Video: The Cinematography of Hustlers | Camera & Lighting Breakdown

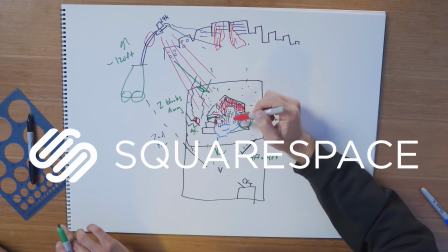(0:00)
This episode of Indie Mogul is brought to you by Squarespace. What's up Indie Mogulers? We're here today with Todd Benhazel. He's just coming off shooting a movie that was recently came out, but it is now not in theaters, depending on when you're watching this podcast.
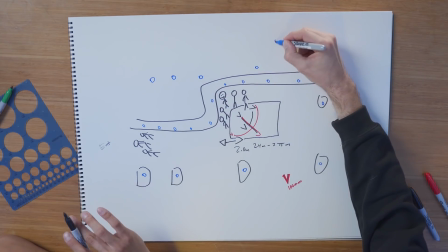(0:14)
We're going to break some scenes down. We're going to talk about lighting, color. Yes, yes. First start with script. What's going on Indie Mogulers? Today, I'm here with Todd Benhazel, who's an amazing DP shooting things like music figures for Laura, Janelle Monnay, a fantastic commercial career as well.
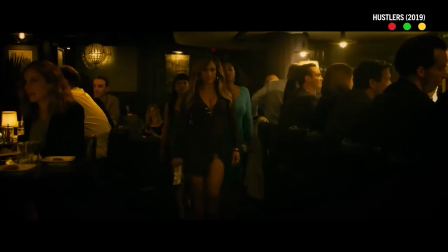(0:29)
And finally shooting the movie Hustlers, which has just come out this recent past weekend. It's still in theaters right now.
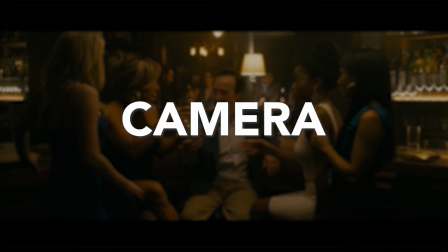(0:34)
So for each of these, we're basically gonna break down each clip in terms of the actual script, camera, lenses. Finally, we're gonna talk about a little Todd secret sauce that you might have sprinkled in there. Some challenges from set or a couple of things that you were working with. Cool. Todd, tell me a little bit about the production and the experience of shooting Hustlers. It was really hard and really inspired. And I think we all knew that we had lightning in a bottle.
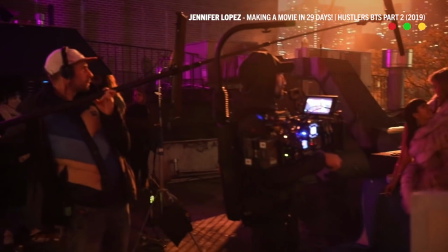(0:55)
I would call it like a little big movie, you know, it was like a little studio film.
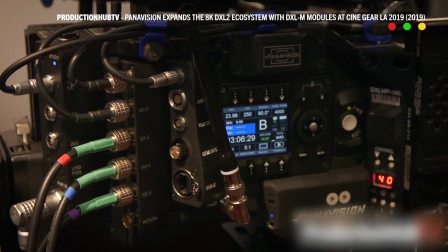(1:00)
What were you guys shooting the film on? So we shot on the Panavision DXL2 using detuned Panaspeed lenses.
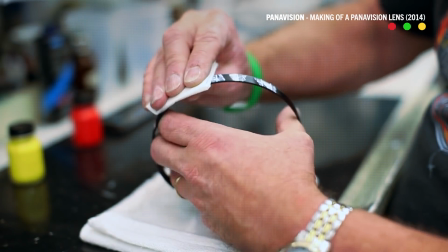(1:05)
So places like Panavision and Arri, they can basically open up the lenses and change some of the physical characteristics so that things can happen where the lenses are softer, or they flare easier, or the blacks are softer, or the highlights glow, or I mean, they can do crazy stuff now. So we detuned them to get them to look kind of the way we're- So you intentionally add a little character, making that so clean. Exactly.
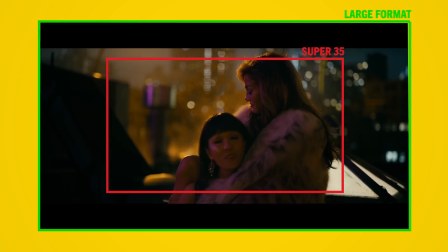(1:22)
We wanted to shoot large format because we wanted this movie to look a bit larger than life. We wanted the women to look kind of like superheroes. Yeah. But we also didn't want it to look like the sharpest, cleanest image. So we tried to find a balance between really big and bold and poppy, but also human and imperfect. And that came in the lenses a little bit. So in this scene, Destiny, played by Constance Wu,
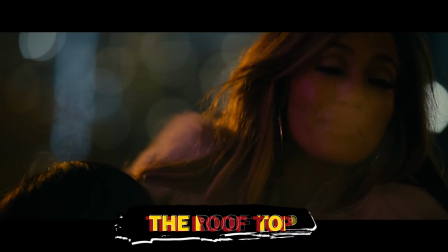(1:43)
has just seen Ramona, played by Jennifer Lopez, downstairs giving her killer striptease.
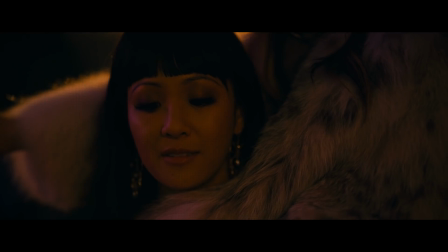(1:49)
It's basically the scene where our main character falls in love with the other character and locks in what she wants for the rest of the movie, and then she goes upstairs and finds her on the roof and asks her for a cigarette.
Back when Stevie Wonder came in.
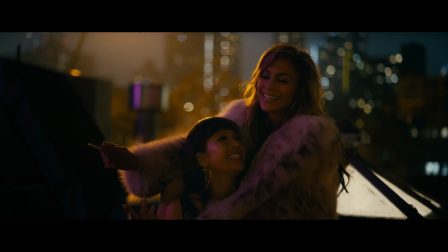(2:01) What the Stevie Wonder came on the court for? Casey had him in the champagne room.
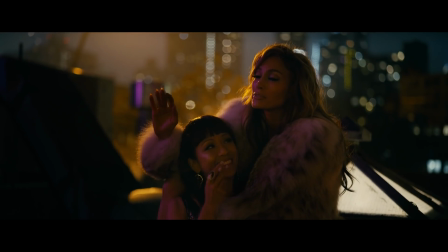(2:08) Swears to God he isn't blind. Wow. How come you're so good?
Well, it's a really good-looking scene. All right, so Jennifer Lopez over here, and then we've got Constance Wu over here. And then we have her giant coat that she's wrapped her up in. Nice. We knew we wanted to be on a rooftop.
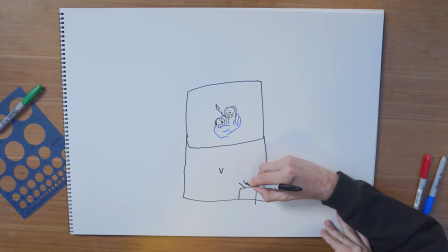(2:26)
There was like a door that leads out from here. So we knew that Constance would start here and she would notice Jen here smoking alone.
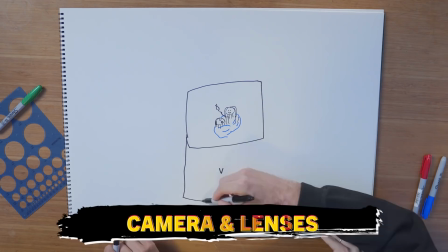(2:33)
She would ask for a cigarette and she would go join her. So the main thing we knew was that like the wide was gonna be from here. Yep.
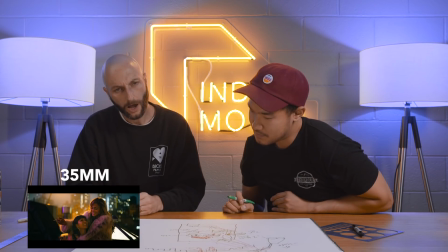(2:38)
35. 35 on the wide. What are our punch-ins? They were probably 80 mils.
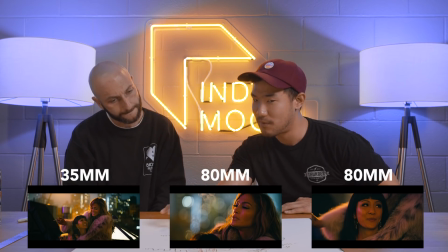(2:43)
Yep. So these are 80 millimeters. We probably used about two of them for those. Yeah, we shot this two cam. Really? So you had two cameras running at the same time. Yeah, the wide was probably one. And then once we got in there, we did cross coverage. Did cross coverage. This is my skyline. This rooftop did not have anything for them to sit on or it had like a very low, we needed something that had multiple levels so that they could sit the way they are sitting.
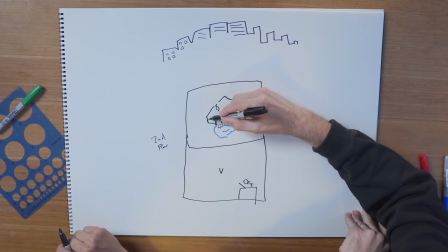(3:01)
Jane Muskie was our production designer. We asked them to build a ledge that looks like it's coming from the building inside, but actually stops right there, it's flat.
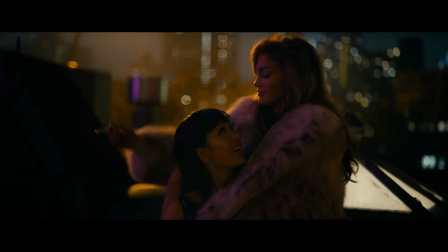(3:09)
So they are actually not on the edge of the roof. No, they're sitting on this ledge that we built.
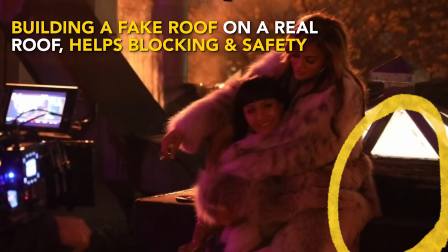(3:13)
They're in the middle and you guys built a ledge here. Yeah, that had a glass looking like it, you know, like rooftops have these things.
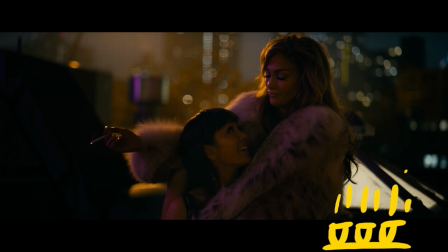(3:20)
Yeah. Chose the plexi that would go inside of it. And then we put inside of it LED lights. So it looks like it's coming from the building inside, but actually that stops right there, it's flat.
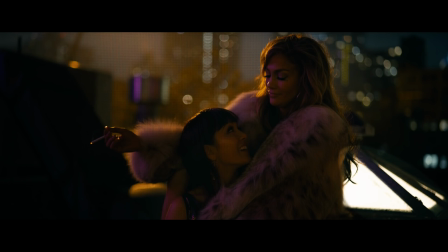(3:28)
Like the scene needs a white point, right? It needs something white so that the rest can go like super colorful and dark so that the eye can like rest in that. So it just gives like a base, right? If you're gonna do everything else like super colorful and dark, you need one thing for the eye to hold on to. It's a way to make it dark without it feeling murky. Yeah, because all of a sudden now you're saying, oh, that's what regular lit up things should look like. Exactly, so you know, oh, they're just not in the light.